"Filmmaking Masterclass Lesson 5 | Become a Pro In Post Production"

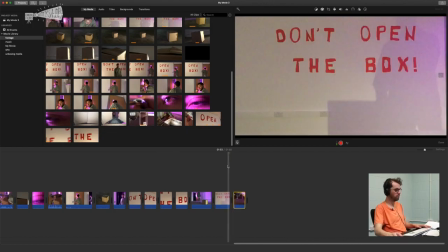Perfect. Go on here. So what I'm going to do is bring all the shots down for this sequence, and then it's going to be a case of
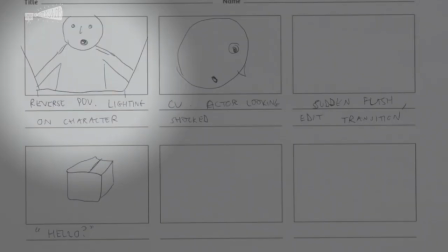resizing them all so they fit together smoothly. Okay, so this is one of the reverse point of view shots.
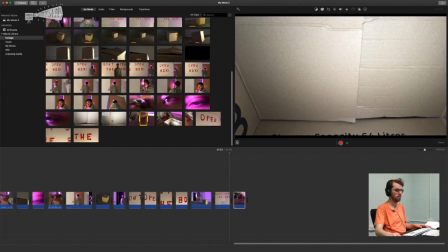So this should hopefully be quite interesting. Yeah, it looks really cool. So, pop that down. And then we have a side view of looking in the box.
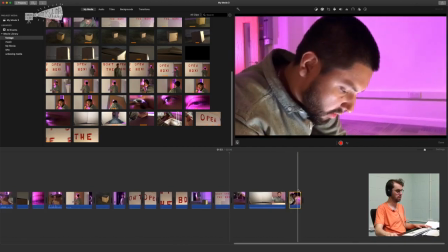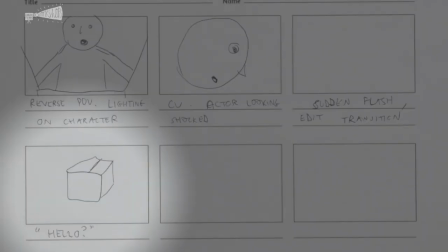And finally, we end on the box. So we've not used this one yet.
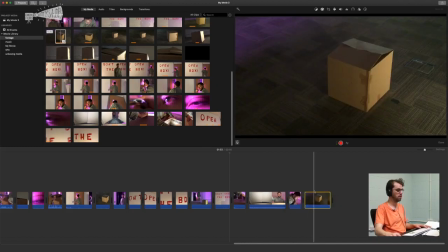So let's pop that in. And it might be good just to have two shots of the box. So that's basically us in terms of the storyboard and the shots. So what would be good now is just to tighten up this little sequence here.
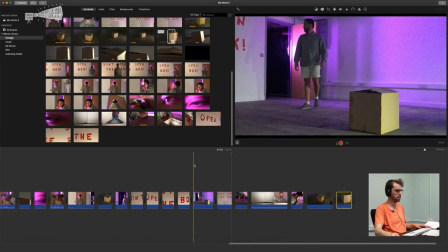So let's just play it back and see how it looks.
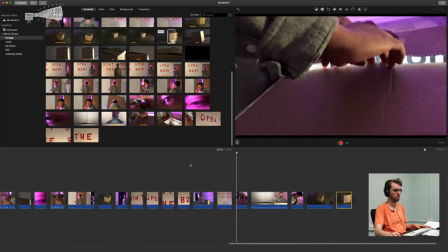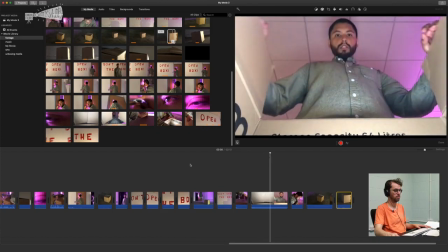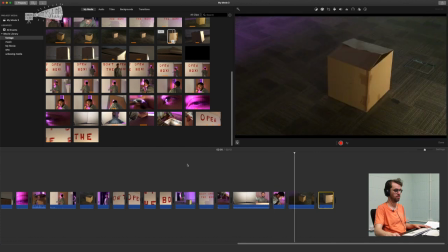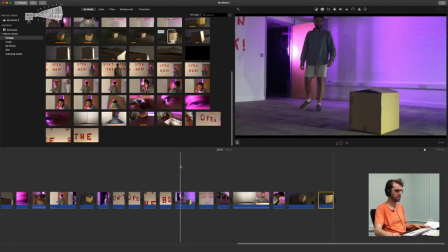So it doesn't look quite right, does it? So I think one of the main things is the sound.
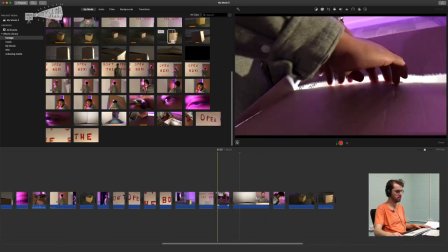So I'm going to remove the sound on that. The sound here is quite good because you hear the sound of the box opening.
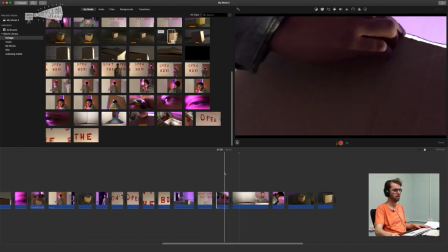Also, this doesn't really cut together, so you can see here the box is almost open, but then he opens the box again.
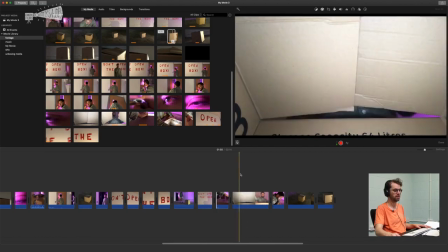So we want to find a nice midpoint, sort of mid-action. It's usually a good time to cut shots together.
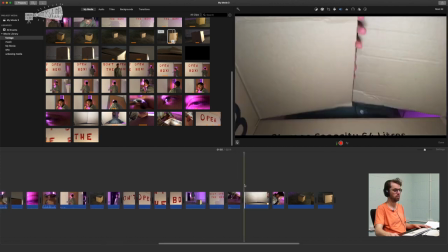So we'll drag that to there. So basically we want the previous shot to end in that position.
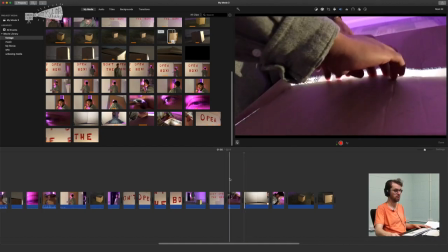So it's almost more like there, isn't it?
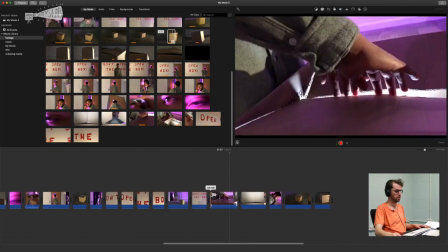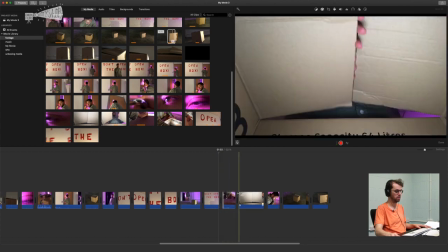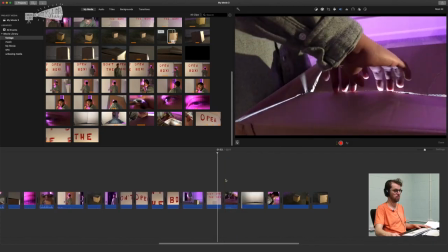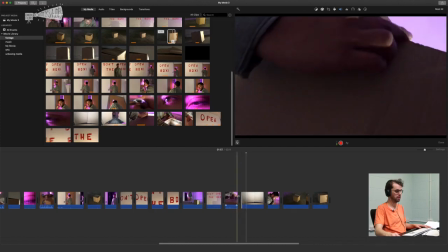Still not quite right, that needs to be a bit shorter.
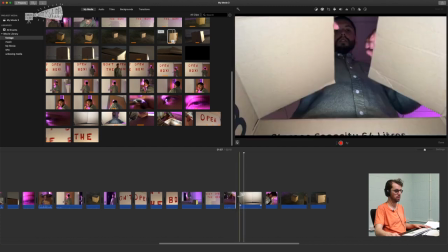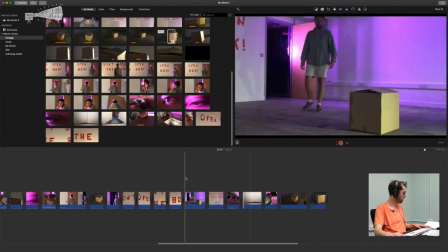Yeah, that feels more like it. And this was super long, wasn't it?
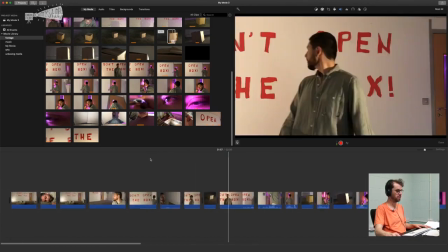So I think that's us there in terms of the assembly. So that is editing really.
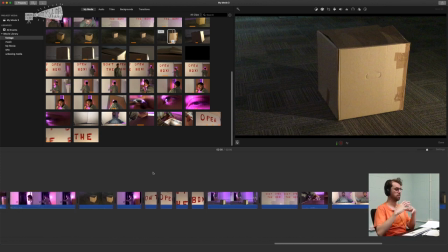It's because of the storyboard that makes it so simple and straightforward. So it's really just assembling everything together.
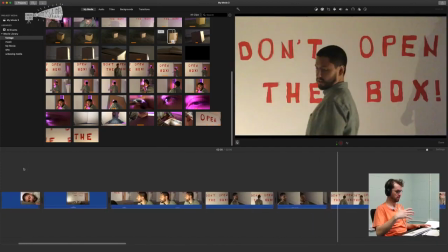And the skill comes in using different angles and getting the timing well.
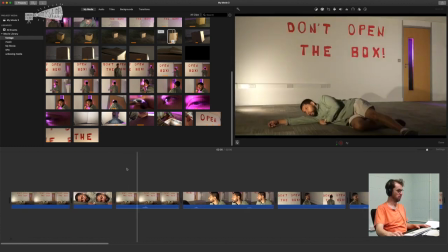Because can you imagine if the whole film, or if even you remember this very first angle.
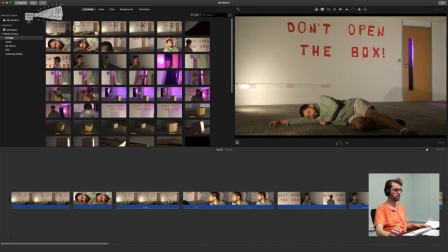Shot one.
And action.
So everything that's happening in this shot happens in the sequence with the different close-ups. But if you just had this one shot, it's so boring, isn't it? It's so long.
Hello.
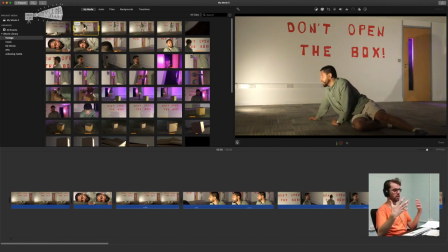You also don't really know what to focus on. Is it the door? Is it the writing? Is it the person? Is it what they're saying? And that's what the good thing. And that's why using lots of different shots is a really good idea.
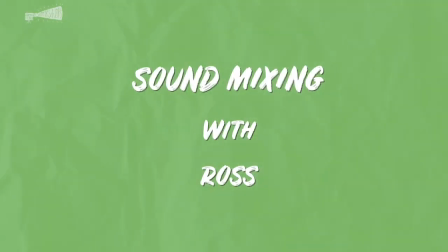So the next thing we're going to do is go through and mix the audio. So luckily there's not lots of dialogue in this,
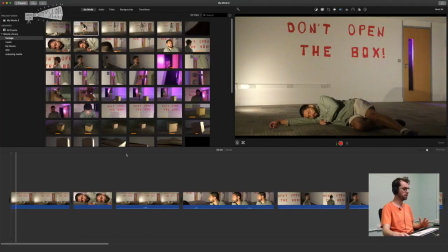and that was obviously intentional as it can be quite hard to capture really good audio sometimes on location.
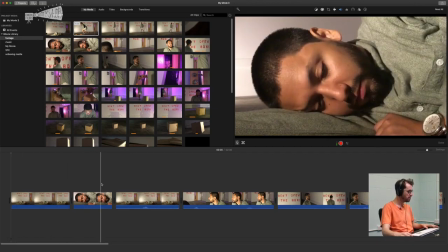So as you can see from the clips,
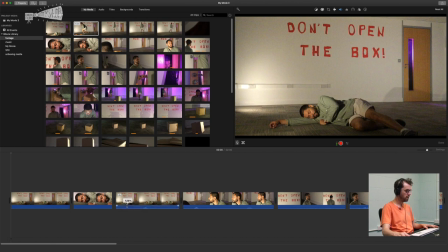you can move the volume up and down using this little line, and I believe it's the same in most editing programs that you get nowadays.